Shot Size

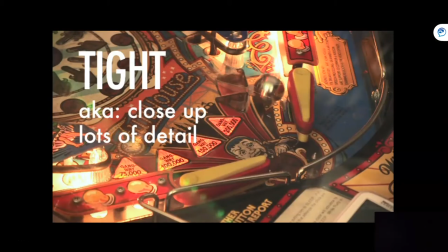You can see the light, the color, the machine, the details, the metal ball bouncing around.
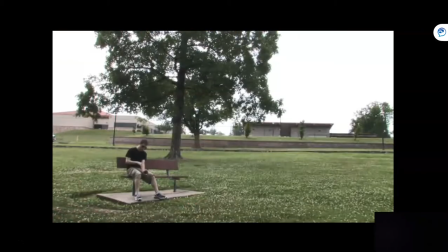Let's look at another example, see if you can notice the wide, medium, and tight shots.
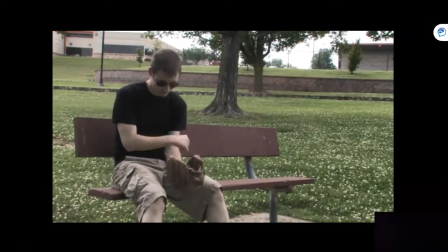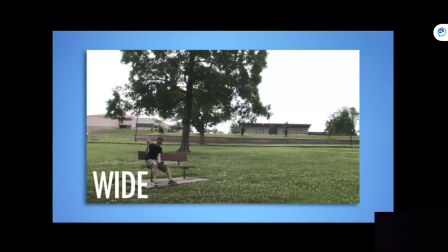The wide shot establishes that we're in some sort of a park. This guy is alone, perhaps he was stood up by his baseball friends, who knows.
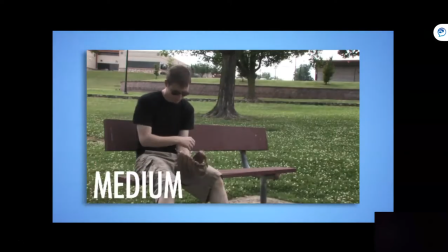The medium shot gives a little more detail, and the tight shot shows a nice amount of detail.
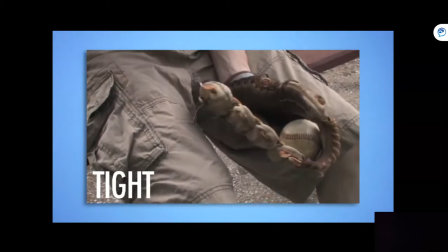You can see the thread on the baseball, the creases on the leather glove.
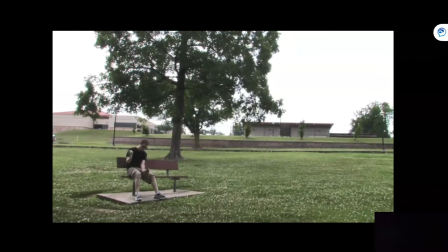And it's the combination of these three kinds of shots that give your viewers both the overall setting and the rich detail of what you're shooting.
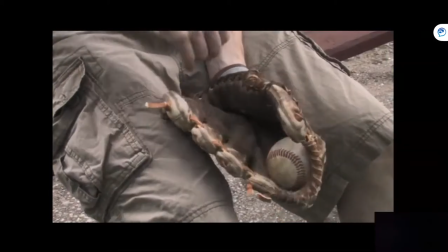And it does so on almost a subconscious level without the viewer realizing what's happening.
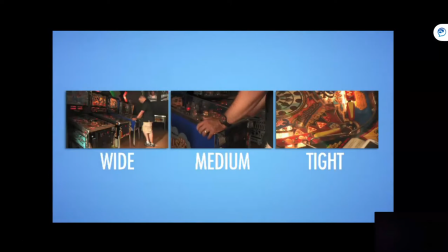It's very natural. The point to shooting wide, medium, and tight shots is to give yourself something to work with in the edit bay.
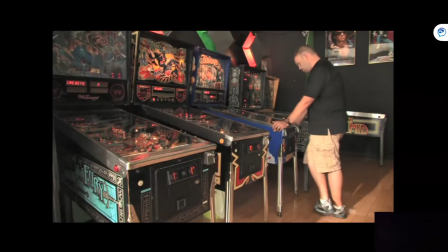When you shoot something, ask yourself, did I get a wide, a medium, and a tight of it?
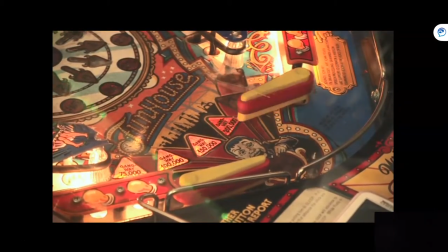Wide, medium, and tight shots are so important because they're the building blocks of the subject of chapter three sequences.
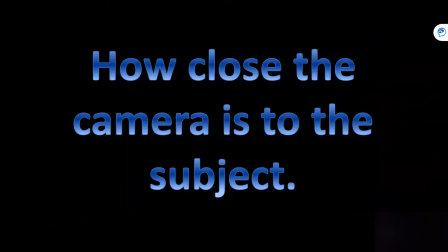And
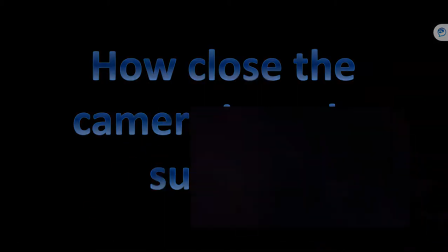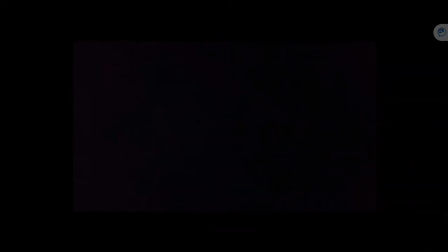we're back. Oh hi guys. There we go. Sorry about that. So we're back.
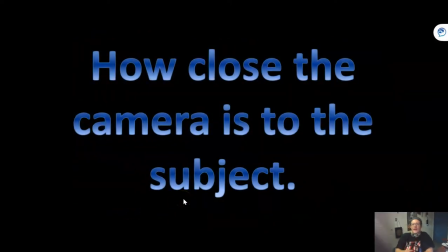All right so now we are going to talk about how close the camera is to the subject also meaning our wide,
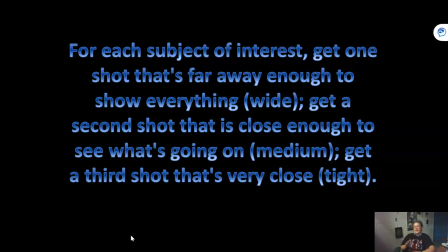medium, and height shots. Okay so again let me reiterate what was said on the video. For each subject of interest that could be an object it can be a person you get one shot that's far away to show everything that shows the setting your
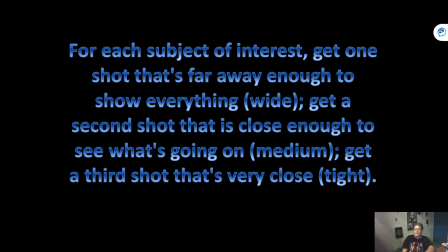establishing shot or your wide shot get your second shot that is close enough to see what's going on that's your medium shot and then a third shot that's very close and that is your tight shot now
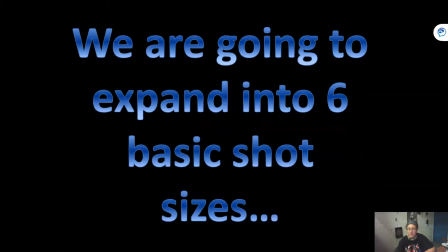to expand on that we're going to expand into six basic shot sizes
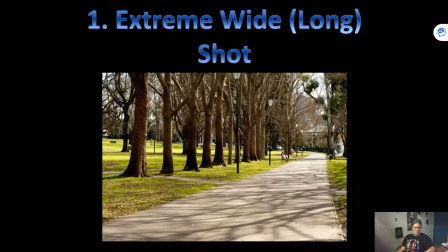you have your extreme wide shot here we have a park and it shows a lot of the park okay it's really far away you can't really see too much but if you look right here where the finger is you think there may be a person there somewhere.
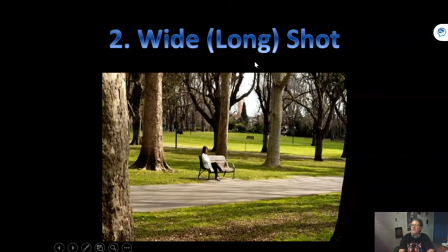Now we've got the wide shot. Remember what I said yesterday about there being more than one word? Well in this case instead of wide we can use the word long. So wide shots, long shots both mean the same thing.
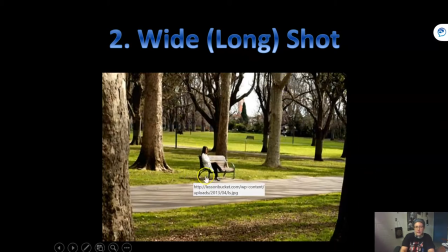Again we're establishing the setting and now we get a better idea that there is in fact a person there.
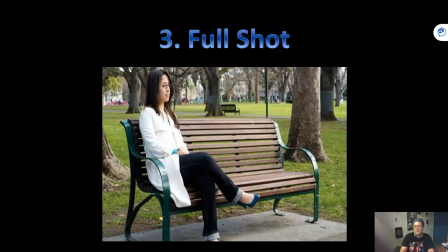Full shot is the full body. So that falls somewhere between the wide shot and the medium shot.
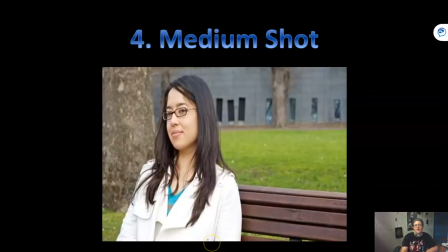Medium shots generally are from the belly button up. Alright? So from the belly button to the top of the head, that's your medium shot.
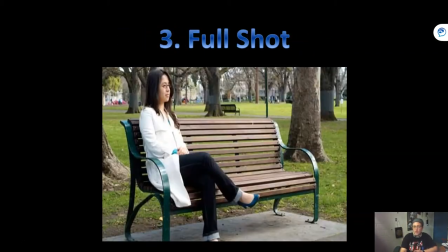Your full shot is the full body.